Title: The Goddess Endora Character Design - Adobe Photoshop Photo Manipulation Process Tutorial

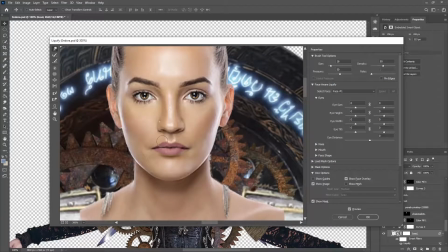The idea from the very beginning was to use some pointy things such as blades to create the feeling of her being an evil entity.
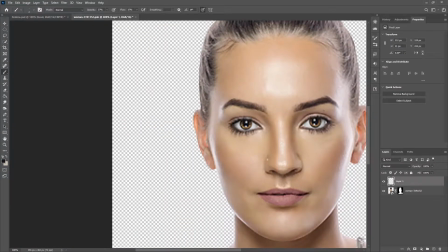So I used a stock image of a sword that's been around in my asset folder for a while and created her back piece.
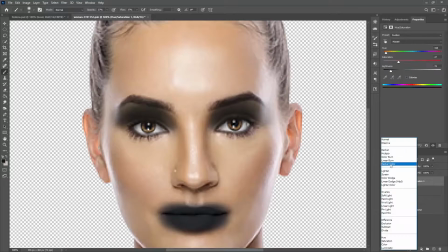I was finally happy with how everything looked. However, the red dress stood out, so I used the only logical solution and made everything black.
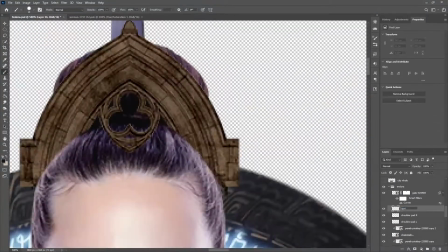I only left the lace trim in its original color, even though it eventually didn't even end up in the final piece.
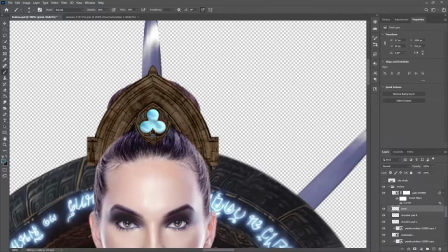It was time for some color correction. I had to make her face paler, since originally she was an Aasimar.
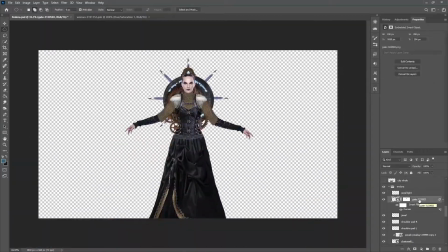For those of you who don't know what it is, a brief version would be that they're a race from D&D.
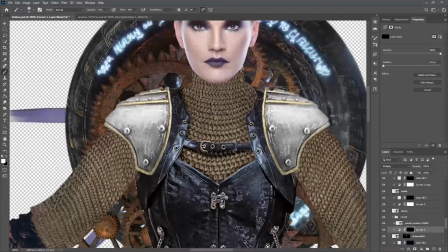Basically, human-like creatures with some godly characteristics, such as pupilless eyes, silver hair, pale skin, etc.
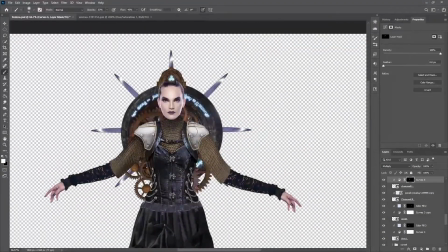But check the link in the video description if you want to learn more. Now, since I wanted to make her overall look feel old,
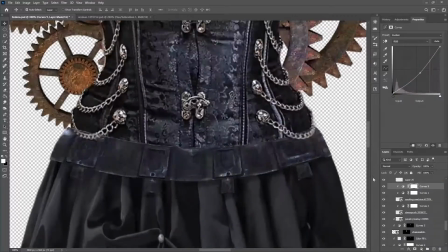I used a parchment texture to create a rust-like effect on her chainmail armor and later on her crown, shoulder pads and blades behind her.
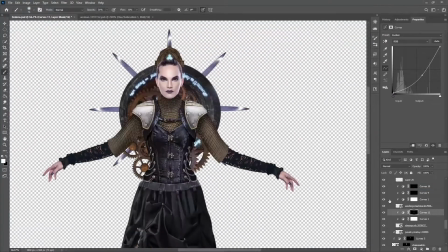You'll get to see the whole thing come together later in the video, and to make her look more magical, I created a glowing effect on the shield.
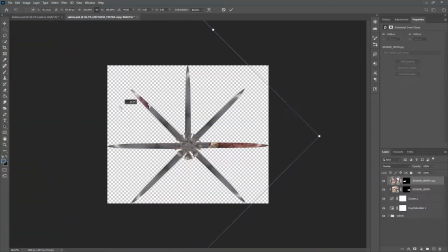And this is the part where I realized that her expression is too happy, and she needed to look more menacing.
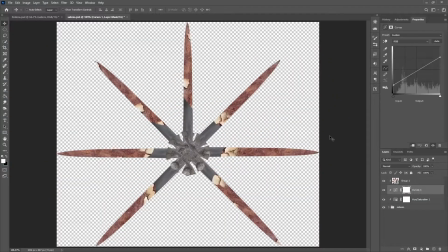So I used the liquify filter to make her features more pointy and her expression more angry.
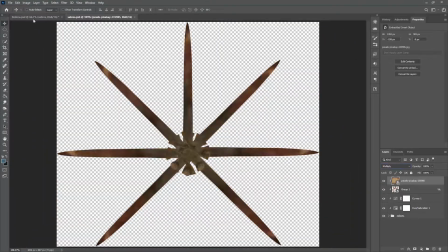I also applied some dark makeup for good measure, and after looking at the image for a while,
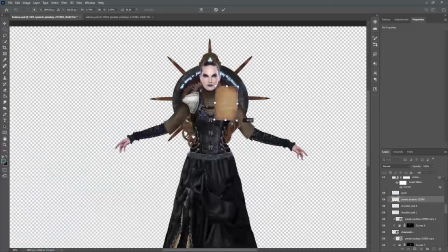I realized that a gem on her crown could be a very good addition to the whole image. And I finally created the look that I was aiming for.
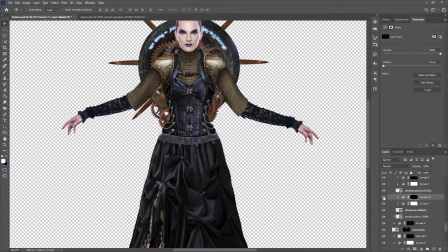Strong but gentle, beautiful but menacing, calm but vengeful. A little bit of trivia. This is the point where I sent the image to my friend Filip, the composer of the album and the brain behind the whole Endora story.
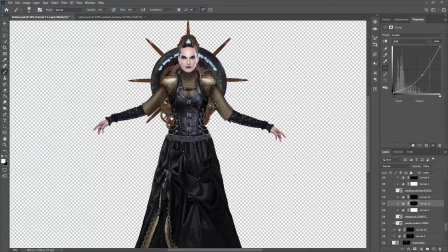Once he saw it, he immediately got the inspiration for the final track.
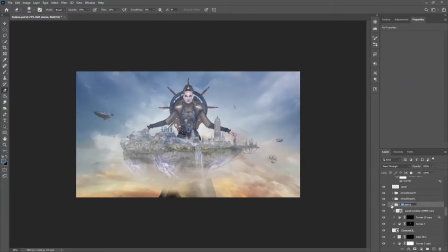It felt so nice to finally return the favor after being inspired by his work for years now.
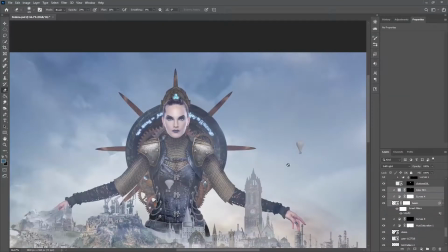And that's the track playing in the background that you're listening to right now.
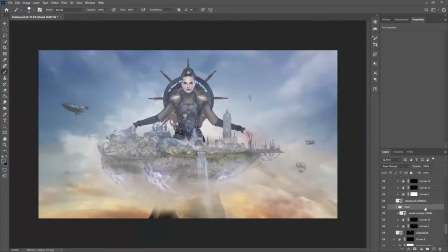I then moved on to creating shadows and highlights on every piece of her apparel and equipment until everything ended up in nice shades of brown and blue.
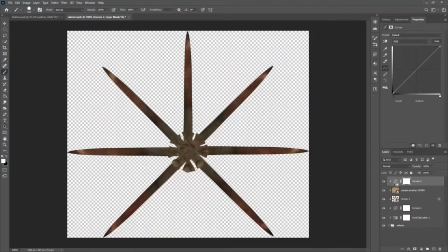Once that was finally over, I moved on to making Endora fit the scene. It took a lot of color correction, painting, adding effects and so on.
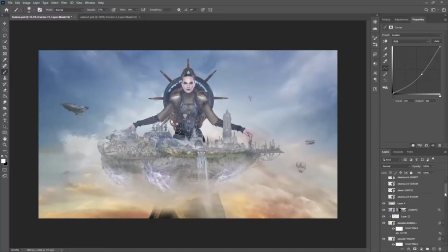Keep in mind that I couldn't just apply a single effect on top of the whole image because almost each individual element needed to be prepped for the animation later on.
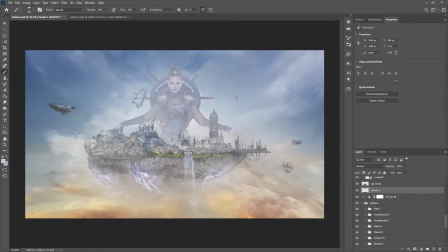Now, before I continue going further into my thought process, I'll let you enjoy this bit with some music from the Endora Unleashed album. You'll find the link to the album and all the related links in the description below the video.